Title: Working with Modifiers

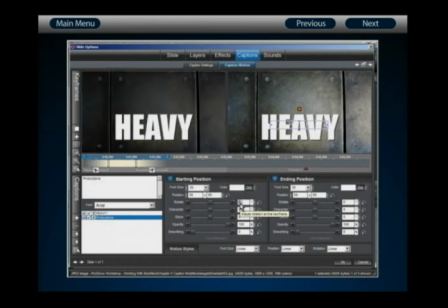4212s
So now productions is knocked out of the way, heavy is left remaining. To finalize this, I need to add in my modifiers.
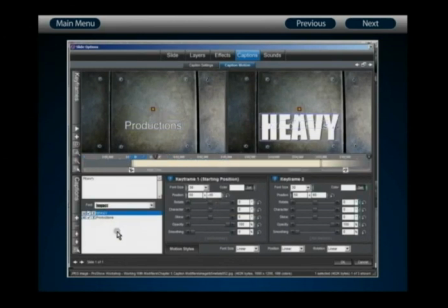4219s
So we're going to create a modifier for heavy taking place at keyframes 2 and 3. Now modifiers, when applied to captions, work exactly the same way as they do when applied to layers. So to make this look like a heavy impact, we're going to add a modifier to the X and Y position.
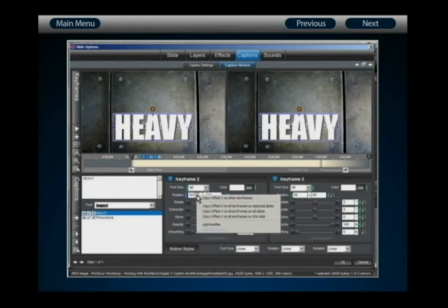4238s
Right-click on the X position for heavy and select Add Modifier.
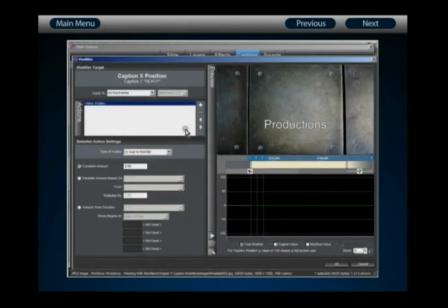4244s
Notice that the modifier interface is exactly the same. There is literally no difference between them. We're going to select our target to specific keyframes, in this case keyframes 2 and 3,
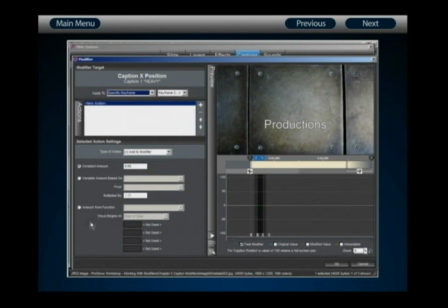4257s
and here we want that same kind of erratic heavy impact shake that we created previously for the dog wag. To do this, once again, we'll use an amount from function, and let's select a random function as our type.
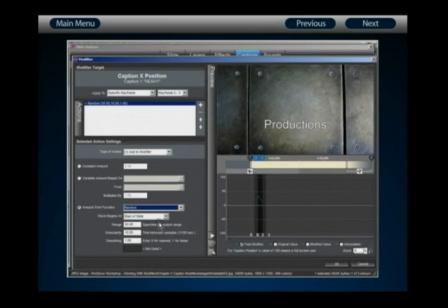4272s
And again, we want to reduce the range so that it's not quite as abrupt. Let's change the range to 5. And let's adjust the granularity to something very severe, like 0.5. That's going to give us an incredible amount of vibration. And if I play this back, you'll see that heavy impacts and shakes.
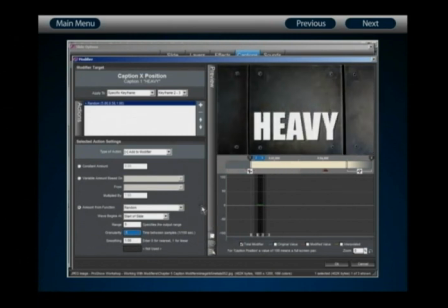4293s
Now, I want heavy to move both left and right. So once again, we have to adjust the range so that it falls in both the 0 and the negative area. To do this, I'm going to add another action.
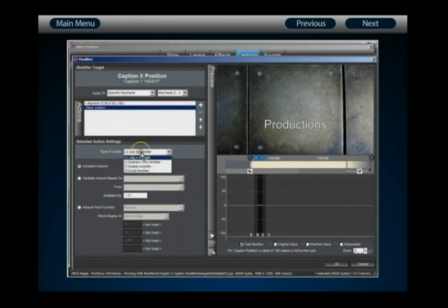4308s
I'm going to subtract from the modifier, and I'm going to make it a constant amount of 2.5. That's half of the range for my random function, and that will give me a good left and right vibration when heavy comes and impacts.
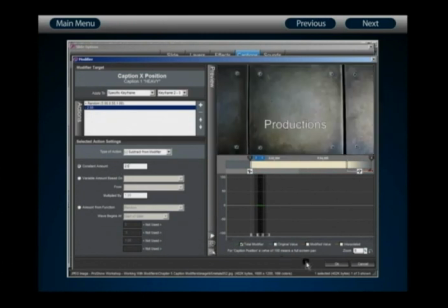4325s
With that done, click on OK, and let's add this same kind of modifier to the Y position.
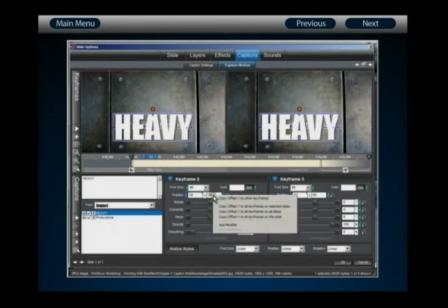4331s
So I'll right-click on the Y value, again select Add Modifier, and here we're going to do exactly the same thing.
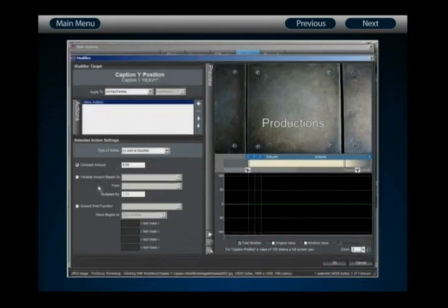4338s
We're going to add a new modifier that's an amount from function. Again, make sure you have your keyframe range selected.
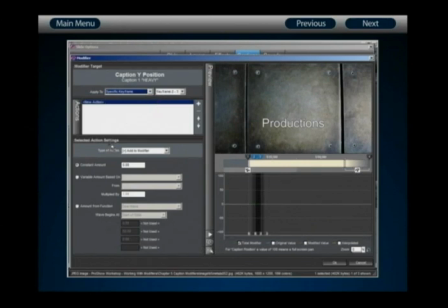4345s
That will be an amount from function, this time a random. Change the range of this to 5, change the granularity to 0.5 to give us lots of variation.
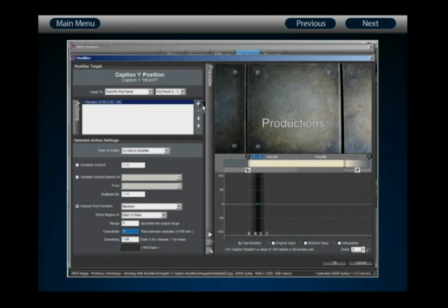4358s
And then remember to add a new action, which will be subtract from modifier with a constant value of 2.5. With those two added together, heavy will bounce both up and down, giving us an abrupt and jarring impact.
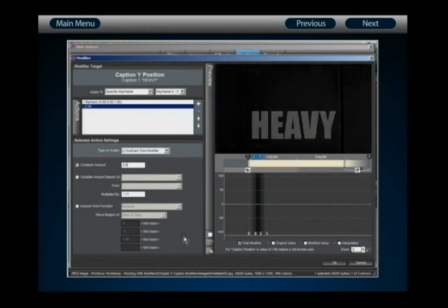4374s
We're almost finished with the example.
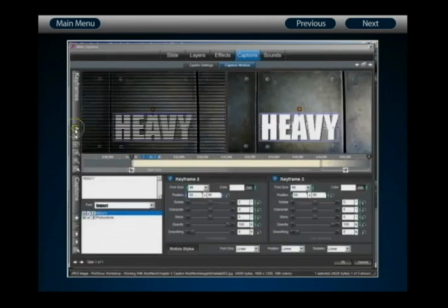4377s
We have a good heavy thud when it comes to rest, but I think it still needs just a little bit more to carry that effect.
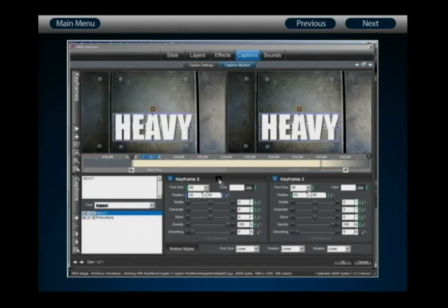4385s
So to do this, we're going to make the background jar as well, just to show exactly how heavy our logo is. To do this, let's go to the Effects and Motion Effects tab.
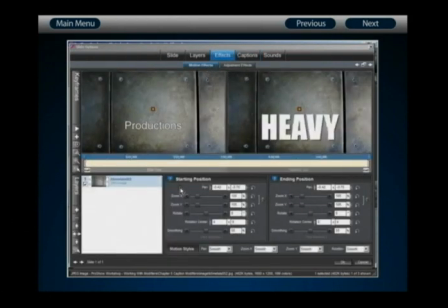4399s
Here, we want our layer to shake with the impact at the exact same time that the impact takes place. So let's add two new keyframes, 2 and 3. And then we're going to place keyframes 2 and 3 at the exact same times as our heavy caption.
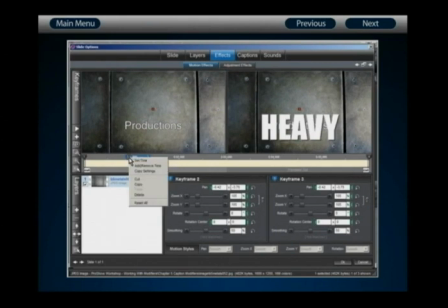4416s
So right-click on keyframe number 2, choose Set Time, and set it to 1.25 seconds. And then right-click on keyframe number 3, choose Set Time, and set it to 1.5 seconds.
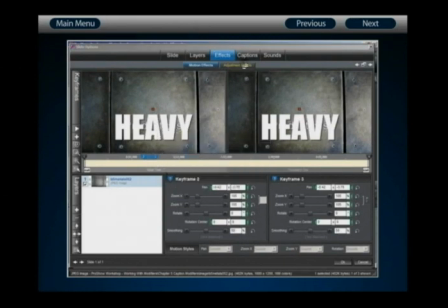4429s
Now with that done, what we're going to do, rather than creating shake for our background image, is we're going to create some blur. So let's go to Adjustment Effects. And in the Adjustment Effects tab, make sure you have keyframes 2 and 3 selected.
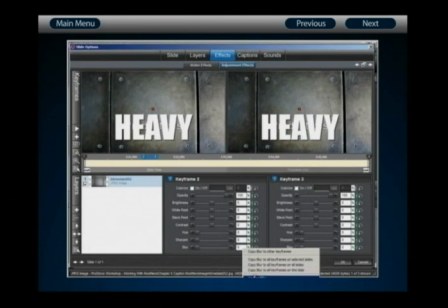4445s
Right-click on Blur and select Add Modifier. Here again, change our keyframe range to specific keyframes, 2 and 3.
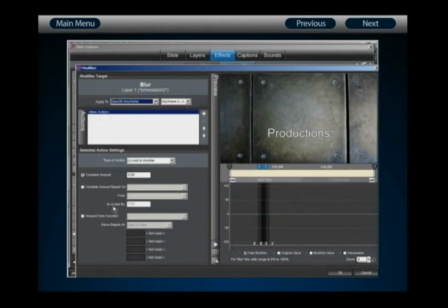4454s
And again, what we're going to do is use an amount from function. We're going to set it to be random.